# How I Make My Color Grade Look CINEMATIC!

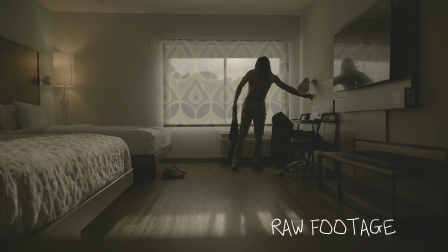So today I'm gonna be showing you how to turn your footage from this into this within 5 minutes.
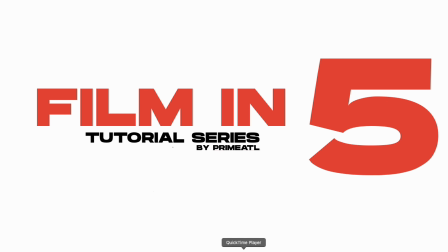This is my new series called Film in 5, and today we're gonna be talking about cinematic color grading.
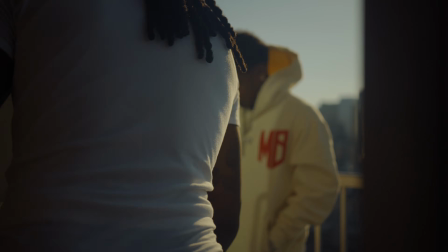So first things first, I feel like you should always shoot at a flat profile, which is usually log, depending on which camera you're using.
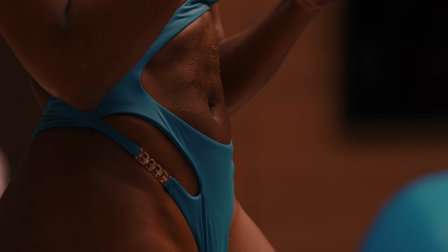I know even if you are a person watching this with an iPhone, I want you to download this app called Blackmagic app,
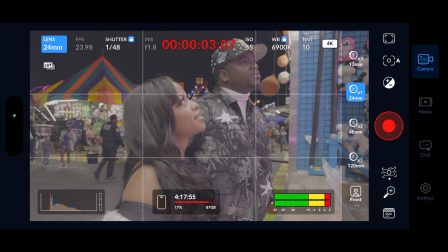and it allows you to shoot log on your phone and strips out all of the colors so that way you can dial it back in post.
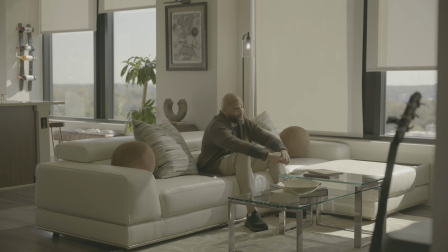The reason why this is very important is because it gives you more flexibility
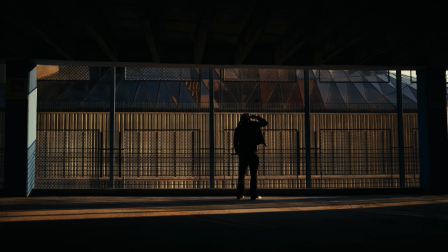and you can literally push colors and everything a little bit more and bring out a lot more detail.
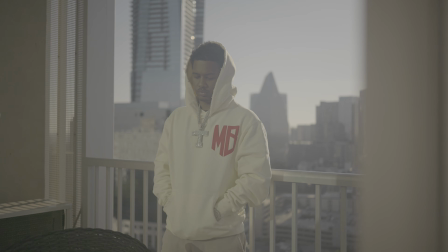So the first thing I usually do when I'm editing log footage is
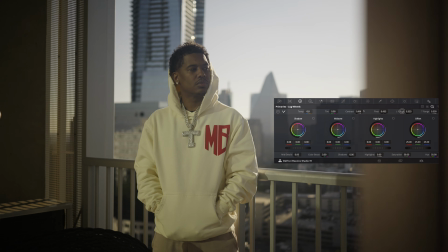I push up my contrast because this naturally creates an invisible S-curve, if you didn't know.
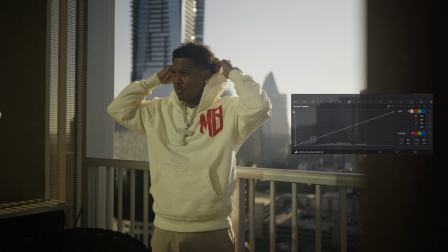So what the S-curve does is it pulls down the shadows, leaves the midtones in the middle, and it boosts up the highlights.
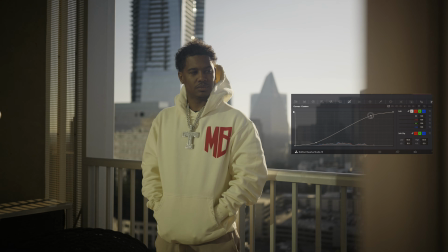This naturally starts to bring the footage back to life, but as you can see,
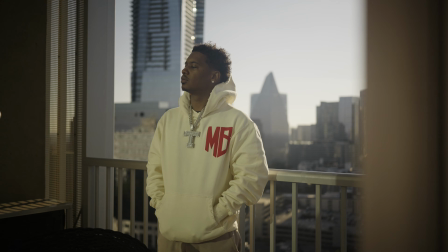it still has no color to it, and that leads to the next step, which is turning up the saturation.
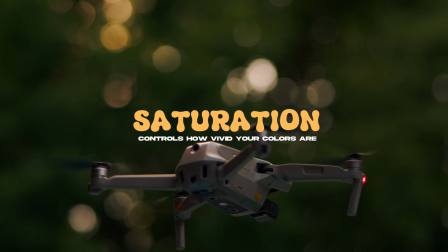The more that you push up your saturation, the more vivid that your colors become,
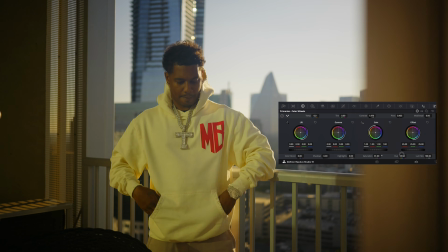and pushing it up too high can make things look very artificial and unrealistic, and that's literally what you want to avoid.
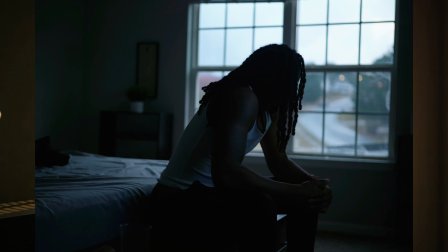It's okay to make colors exaggerated depending on what type of emotion you're trying to create, but you do have to understand just that alone.
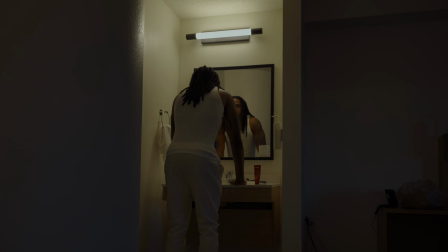Colors actually can convey messages or create emotion.
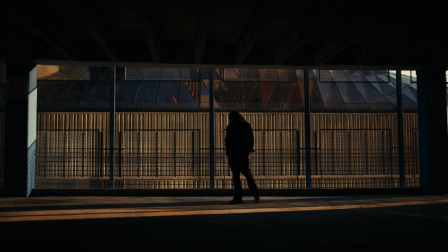So if you didn't know, a lot of people are always confused about white balance, right?
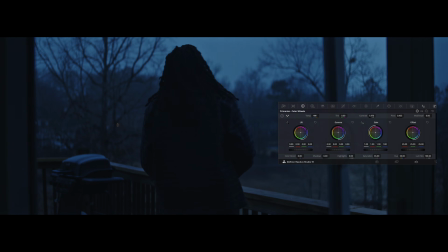But what if I told you could actually fix it in post? A lot of people don't know that adjusting the temperature setting actually corrects your white balance.
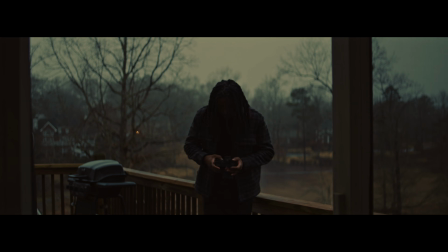So once I correct my temperature and I get the right white balance and look for my footage, the next thing I like to do is to pull down my highlights.
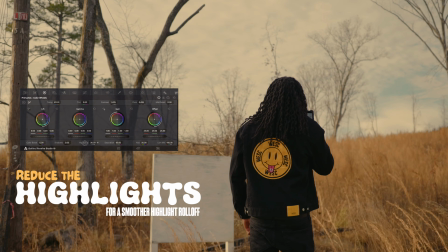The reason why I pull down my highlights depending on the situation is it gives you a smoother highlight roll off,
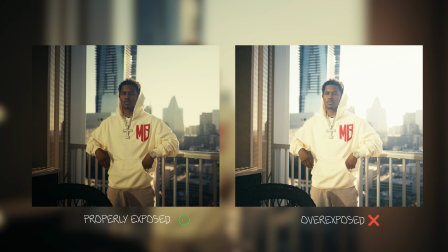and that's naturally what gives you a more pleasing image. A lot of people have their footage looking overexposed.
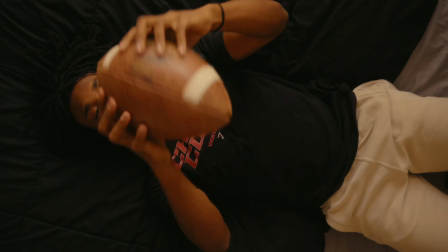This actually can give you a totally different look if you're using LUTs as well.
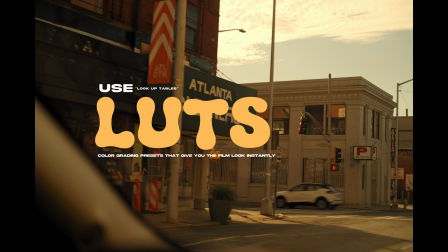And that's the next thing I want to talk about is using LUTs. So if you don't know, LUTs are called lookup tables, and that's a more technical term,
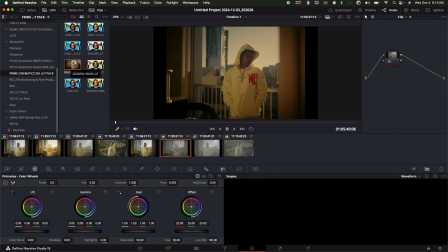but these are basically presets that are
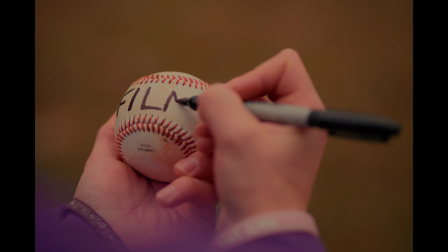generated to give you the exact look that you see in a lot of people's films or that they use for their videos.
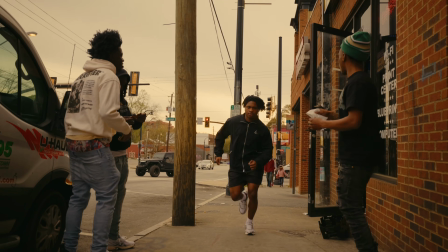And for me,
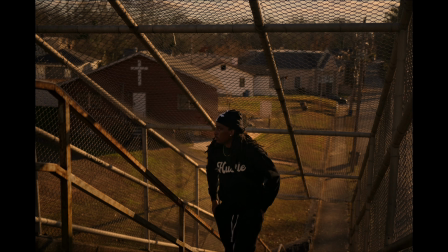I created a LUT pack that has all of my signature looks that people can literally just drag and drop onto their footage within the click of a button.
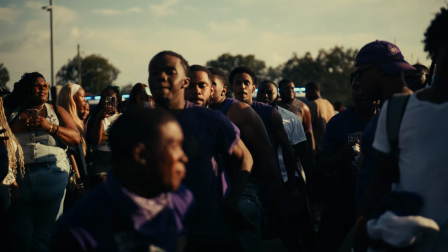What's dope about my presets is I made it to where the contrast and all this stuff is pretty much dialed in to where you don't have to do any extra color correction,
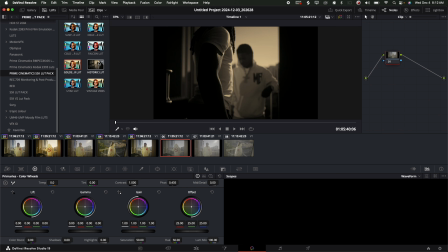but there is some LUTs that require you to still make subtle adjustments and tweaks to make it look right.
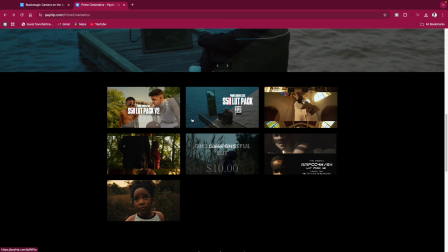I do have these available on my website if you guys would like to purchase
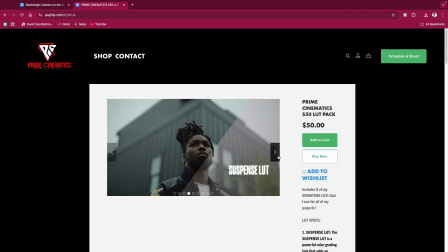them to get the same exact look that I have for all of my vlogs and my videos,
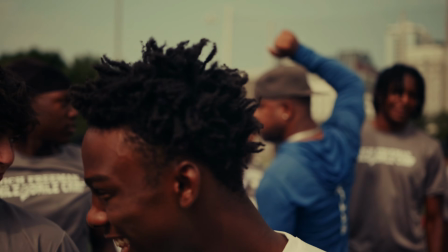because I only use my own color grade. And that's the next thing I want to talk about is finding your own signature look and style.
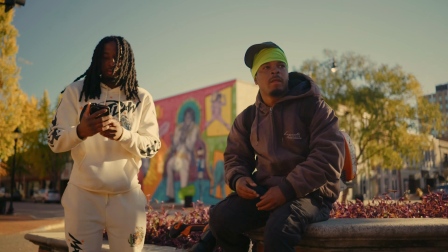I want you to understand when it comes to color grading, there is no right or wrong, but there's always a preference.
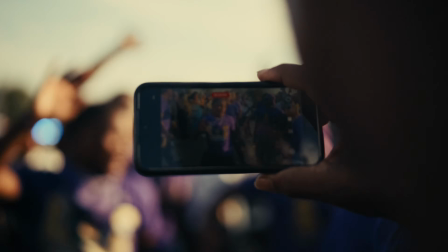And I tell people this all the time. What might look good to you might not look good to somebody else.
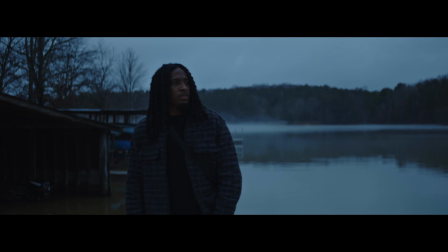But instead of perceiving it as does it look good or not, just worry about if it's creating the right emotion or not.
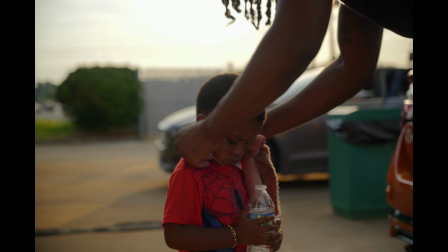And that's where you literally are going to start to see your footage transform.
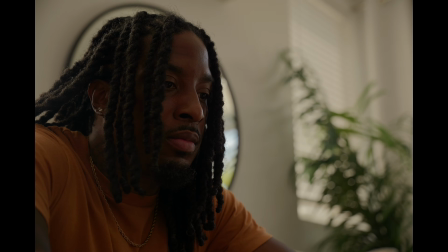Another pro tip is when you color grading is to make sure that you're not losing detail.
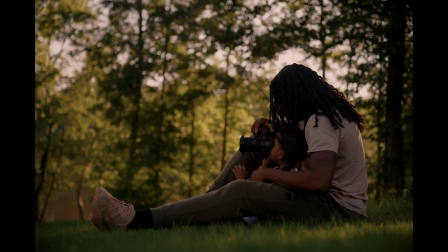I feel like a lot of people do a great job at filming their footage and it be properly exposed in camera,
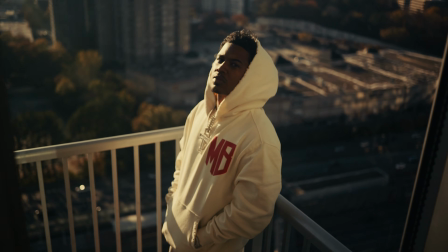but once they put it into the computer, they get very confused on how much to turn the settings up and down,
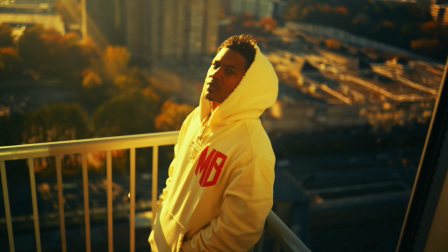and then that's when they start to ruin their shots. Don't be the person that do that.
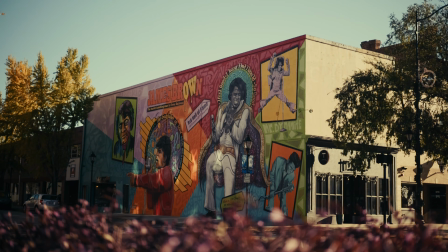The easiest way to make sure that you know where to stop at when you color grading is to adjust your settings to where it's bringing in more detail,
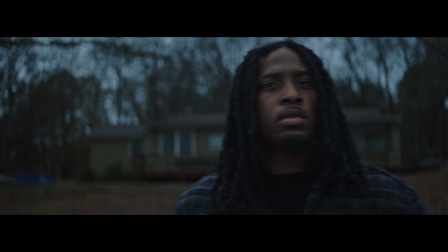and once you are starting to lose detail, you should stop. And you'll naturally see a way better look with your footage.